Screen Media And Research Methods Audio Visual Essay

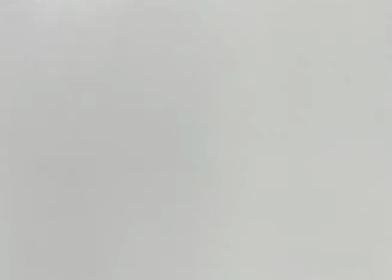0:00 Alfred Hitchcock was a director who had a very unique style of filmmaking.
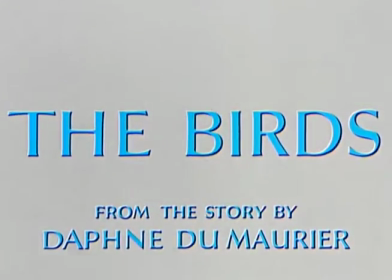0:05 His films can be looked at through a number of different lenses, but an excellent means of analyzing them is through semiotics.
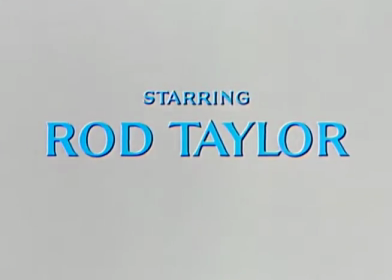0:12 In its most bare form, semiotics refers to the study of signs.
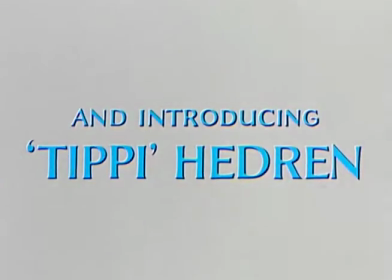0:17 Signs are something that can be used as a tool in order to signify something else.
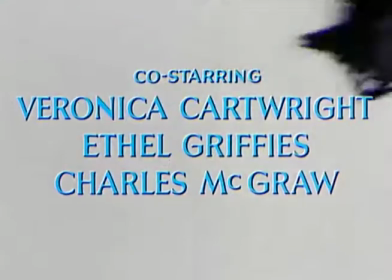0:22 In addition to this idea is the notation that sign is comprised of two main components,
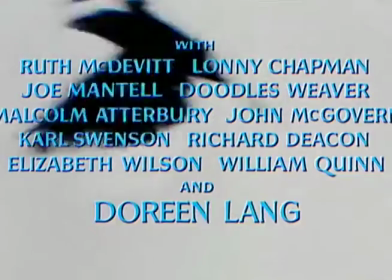0:29 the signifier and the signified.
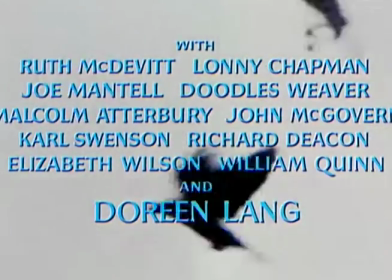0:32 The signifier refers to the form the sign takes, while the signified represents the concept.
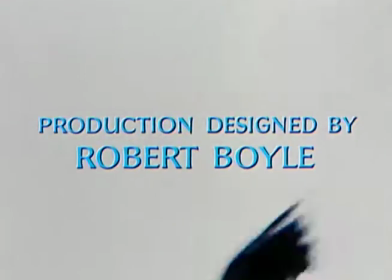0:39 Further developing this idea, the signified can be split into denotation and connotation.
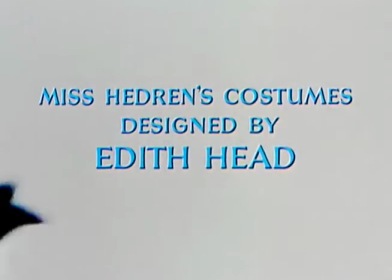0:47 Denotation is the part of the sign that can be recognized immediately or instantly.
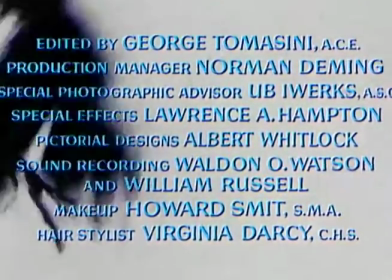0:52 Connotation, meanwhile, refers to how a sign is interpreted. Finally is the concept of myth.
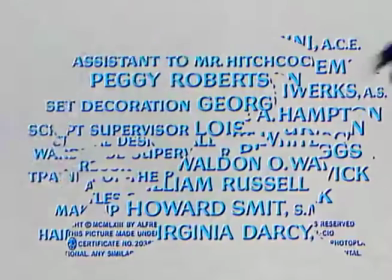0:59 Myth is a term given to represent prominent ideologies.
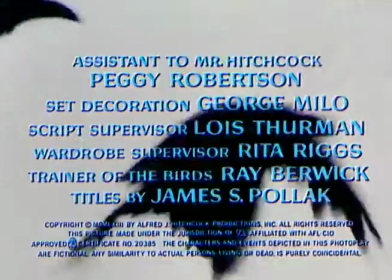1:03 These ideologies are created by merging connotation and denotation together.
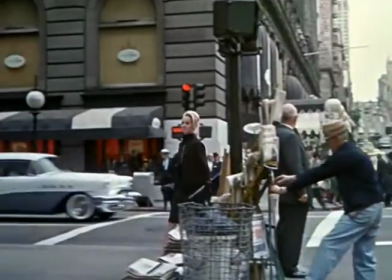1:09 Now let us examine how these concepts can be viewed in The Birds by closely examining a scene.
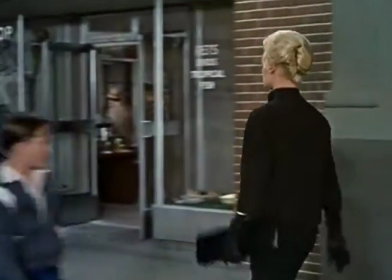1:15 We will also look at how these elements are used as a means of mirroring the imagery of the opening scene.
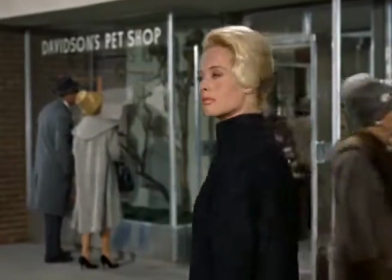1:22 The scene we shall examine is the schoolyard scene. In this scene, Melanie visits the school in order to pick up Kathy.
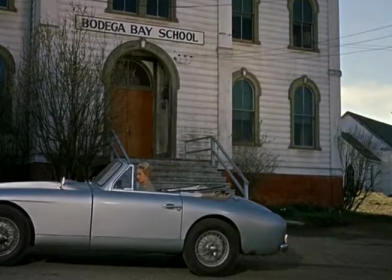1:30 The first denotation is that of the school, which is shown prominently throughout the scene.
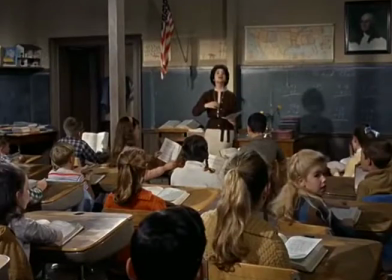1:37 Next, the children are shown being in class, singing. This forms the main component of audio for the majority of the scene.
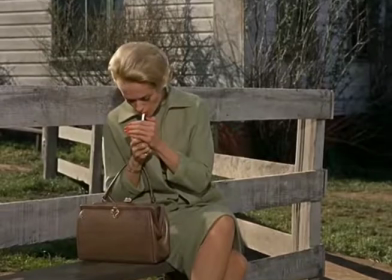1:46 While waiting for the class to end, Melanie sits outside on the bench to smoke a cigarette.
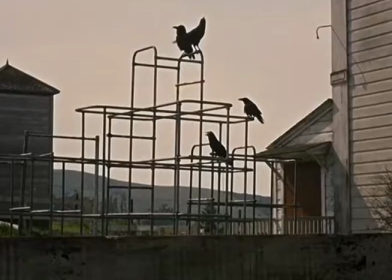1:51 This is where we get our next signifier.
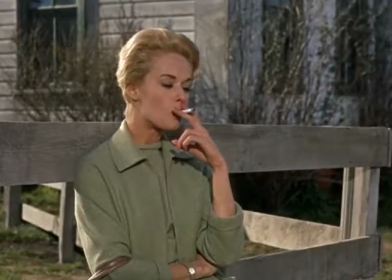1:54 The signifier comes in the form of the birds, specifically crows, that gather on the playground equipment.
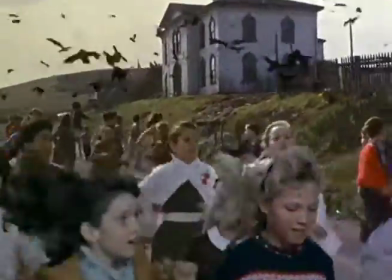2:01 The final denotation in the scene is when the children leave the school.
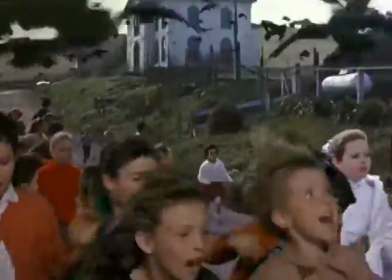2:07 They are attacked by the birds.
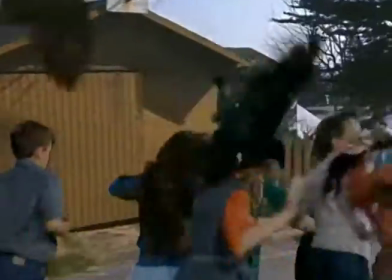2:10 Here the audio switches first to that of feet running, then to that of birds screeching and children screaming.
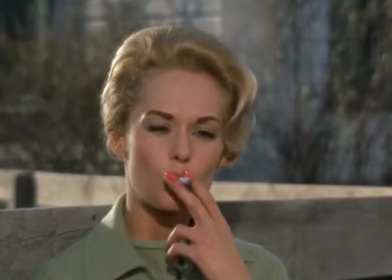2:17 For each denotation shown throughout this scene, there are connotative meanings which are associated with them.
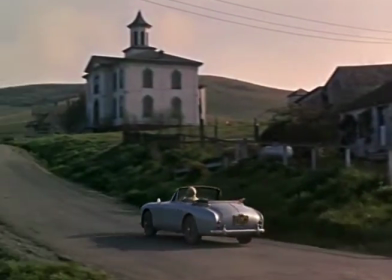2:24 The image of the school carries with it the connotation of being in a cage.
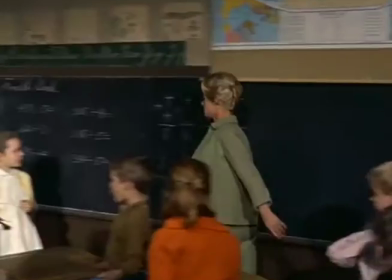2:28 However, instead of for birds, this cage belongs to the children.
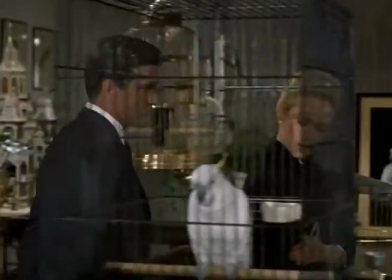2:34 This connotative meaning can also be compared to the opening scene.
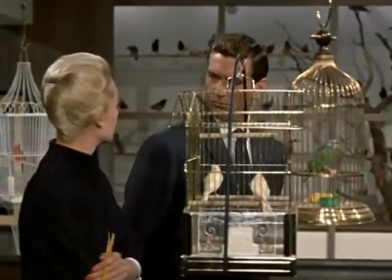2:38 However, it's the birds that are in cages and the human characters who are free.
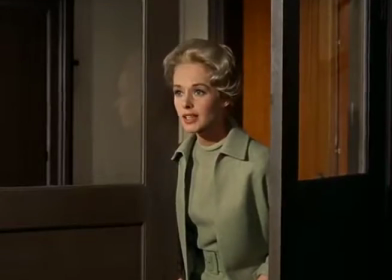2:44 The children singing is also related to the connotative meaning of the children being placed in a cage.
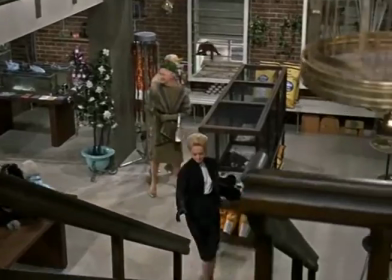2:50 This again can also be compared to the opening scene. However, the children replace the birds in their cage and through their singing.
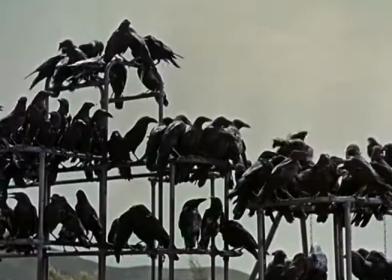2:58 The next connotation that can be applied to this scene is that of the birds themselves.
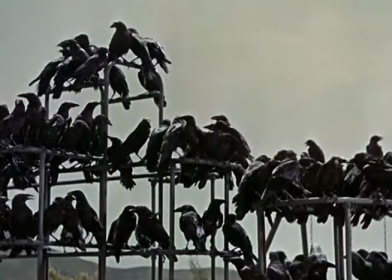3:03 The specific connotation here is that the birds are all crows, which are black and could be viewed as being evil or an evil entity.
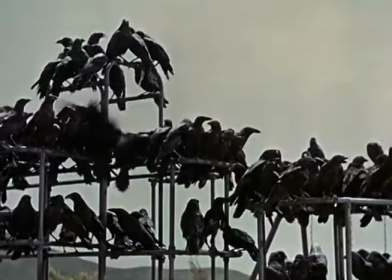3:13 Lastly, when the birds attack the children,
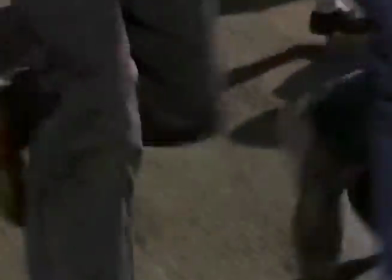3:15 there is a shift in audio from calm to running feet to screeches and screams as the birds attack the children.
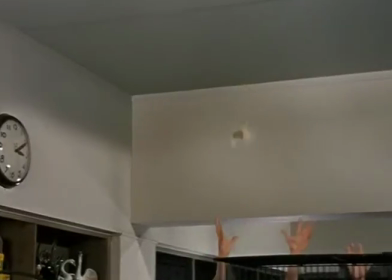3:22 This is almost a reversal of the opening scene, where the birds flee their cage and the human characters try to catch them.
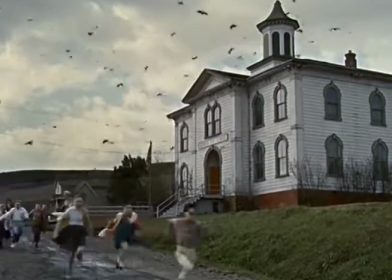3:30 This connotation is implied by the fact that the birds don't attack the children until they leave their school, or in this instance, their cage.
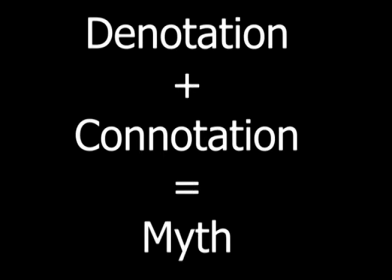3:39 Lastly, we will look at how the denotation and connotation within the scene combine to form myth.
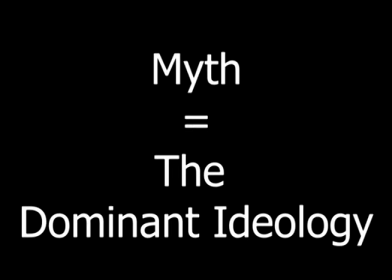3:46 Remember that myth refers to the dominant ideologies.
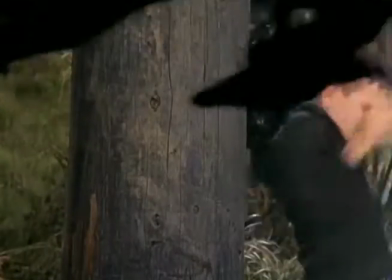3:50 Bearing this in mind, there is very clear evidence for an ideological perspective being present within this scene.
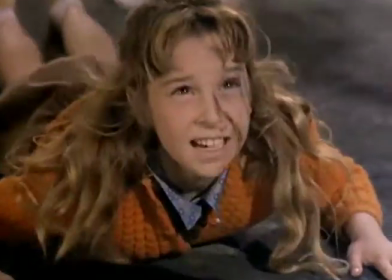3:57 The idea being presented is that of man versus nature.
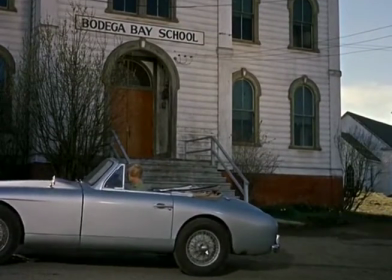4:02 Throughout the scene, the denotation and connotation combine in order to help highlight this.